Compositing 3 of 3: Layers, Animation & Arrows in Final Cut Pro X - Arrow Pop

Hey there, it's Ben Hassel here, and here in this tutorial we're going to be having a look at how we work with animation and compositing in Final Cut Pro 10. Now we're going to be looking at some of the built-in animation and keyframing tools in Final Cut Pro 10. We're also going to be mixing that with the Stupid Raisins Arrow Pop plugin available for Final Cut Pro 10, which can also motion track objects in your edits in Final Cut Pro 10. So this is the third of three videos that I'm doing on compositing animation. The first two were to do with green screening and creating a double exposure effect. And we're going to be using the results of those videos to work with the animation and also to kind of do some motion tracking with the Arrow Pop plugin for Final Cut Pro 10. So definitely do go and check those out. You don't need to have covered those videos. You can use a different video with kind of movement in it that you can do the motion tracking with. But let's dive in, have a look at animation in Final Cut Pro 10 and also the Arrow Pop plugin from Stupid Raisins that's available on FX Factory.
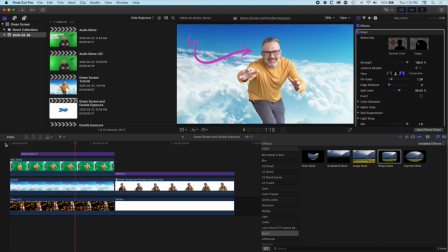(0:58)
In the first two of this three video series, we had a look at how we do a basic green screen and then also how we create this double exposure effect.
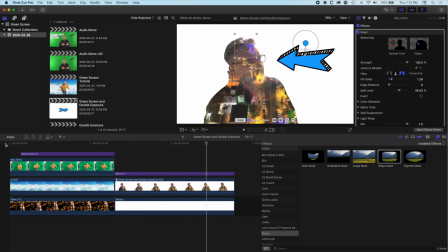(1:04)
In this video, we're going to have a look at how we animate those layers, so the green screen video layer and also the double exposure effect,
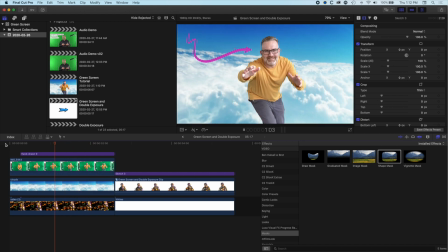(1:12)
and then also how we add these Arrow Pop animations from Stupid Raisins using some of the motion tracking they have in there as well.
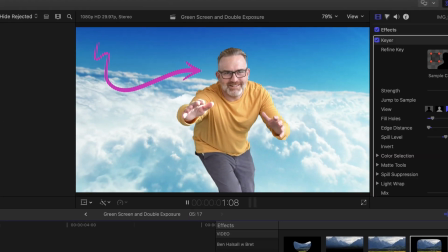(1:19)
So you can see these Arrow Pops kind of pop up, but they're also tracking the motion, the animation that we've created in those other videos,
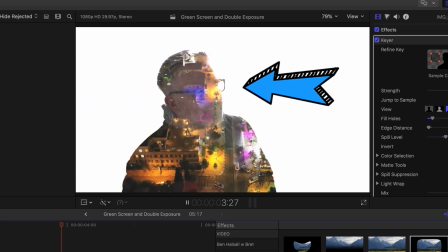(1:25)
which is super useful if you're trying to create videos that have a little bit more impact, a bit more fun.
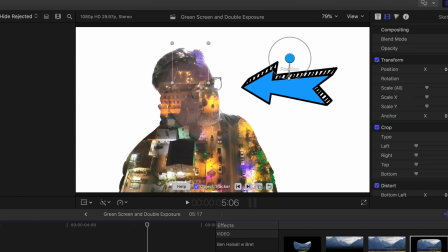(1:30)
And I definitely had a bit of fun kind of making these recordings and also these videos.
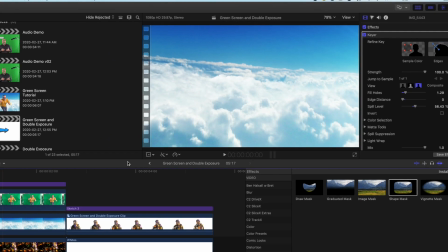(1:35)
So basically, we're going to dive right in here into an unfinished example.
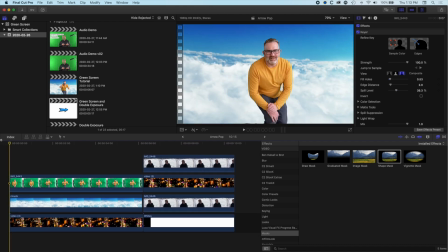(1:40)
So basically, I have my green screen video. And if you haven't got a green screen or a double exposure, don't worry too much about it. As long as you've got a video which you can track something in, then you can follow along with the Arrow Pop stuff, or you can go back and kind of work on the green screen video yourself and create your own.
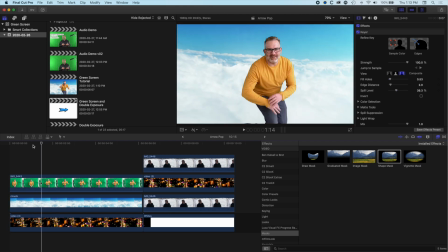(1:56)
So basically here we are going to animate myself in this video, and then we'll add the Arrow Pop. So in this video we're going to animate so that I kind of throw my arms out as I come up into the middle of the screen. So we're going to use the on-screen animation in Final Cut Pro.
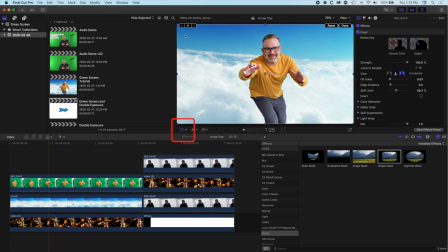(2:13)
So if I click my motion or transform options here, I can add a keyframe right up in the viewer here. So I don't have to kind of go into the inspector or anything like that. I can add that motion in here. And then I'm going to come back a few frames. I'm going to make this animation happen a little bit more slowly than I might normally, just so that we can see what's happening.
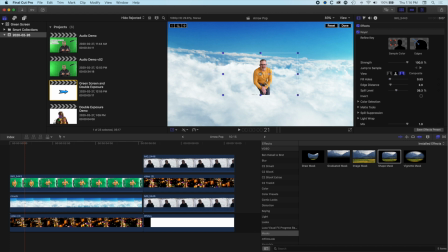(2:32)
So basically I'm changing the scale of that, and then I will drop myself down to the bottom here. So what we will get is something like this.
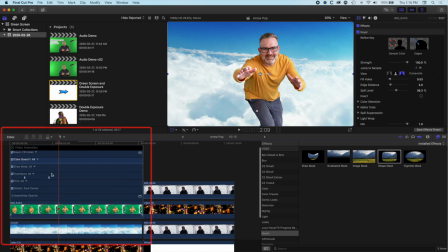(2:44)
And if I right click on here, I can show my video animation. That allows me to kind of move from keyframe to keyframe.
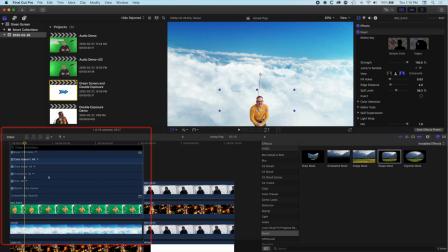(2:53)
You want to make sure you animate or kind of make movements in your edit on your keyframes. And I want to move myself off screen here in the very first keyframe. If we want to make sure we're moving specifically between the keyframes, then we can use the arrows up here in the viewer to kind of move between those keyframes.
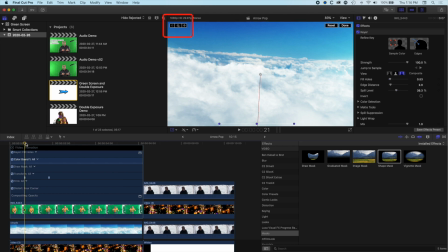(3:10)
You don't want to add lots of little extra keyframes. If we add something here, for instance, and drag myself down,
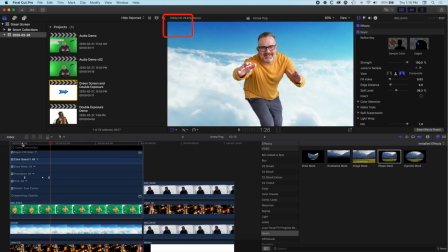(3:17)
then we'll get a kind of weird hold and then jump, and that might not be good, might not be what we're looking for.
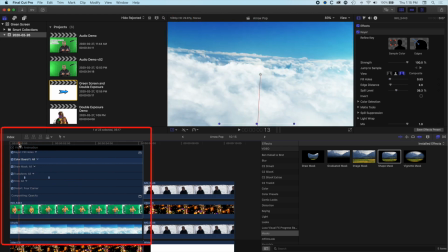(3:25)
So I'm going to right click there and delete that keyframe so we get this nice smooth animation.
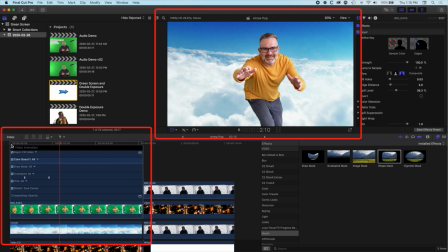(3:29)
So you can see here we're animating on, throwing my arms in front, and now we're going to add the Arrow Pop here. And actually, I'll move myself a little bit further across to the right there, and we'll just make sure we're on this keyframe here.
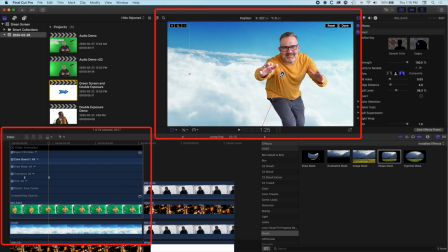(3:44)
So if we move myself across here, we can have a bit more space for the arrow. So the Arrow Pop plugin, once you've installed it, will be up in your type and generators up on the top left.
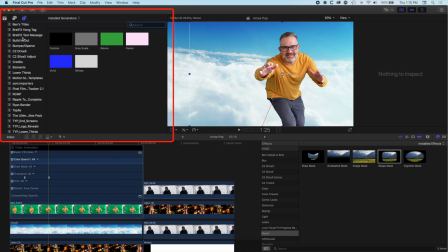(3:55)
And we are looking for the Stupid Raisins Arrow Pop.
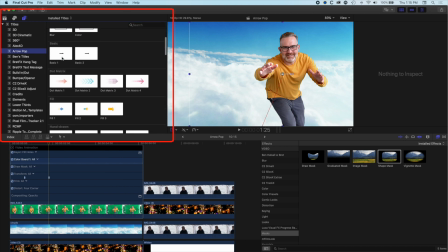(4:00)
So under Arrow Pop here, and we'll just scroll up to the top here, and we are going to grab one of these hand-drawn arrows.
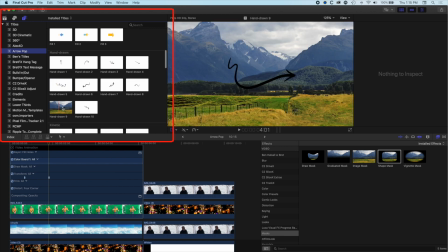(4:09)
So we'll grab this hand-drawn 9 arrow.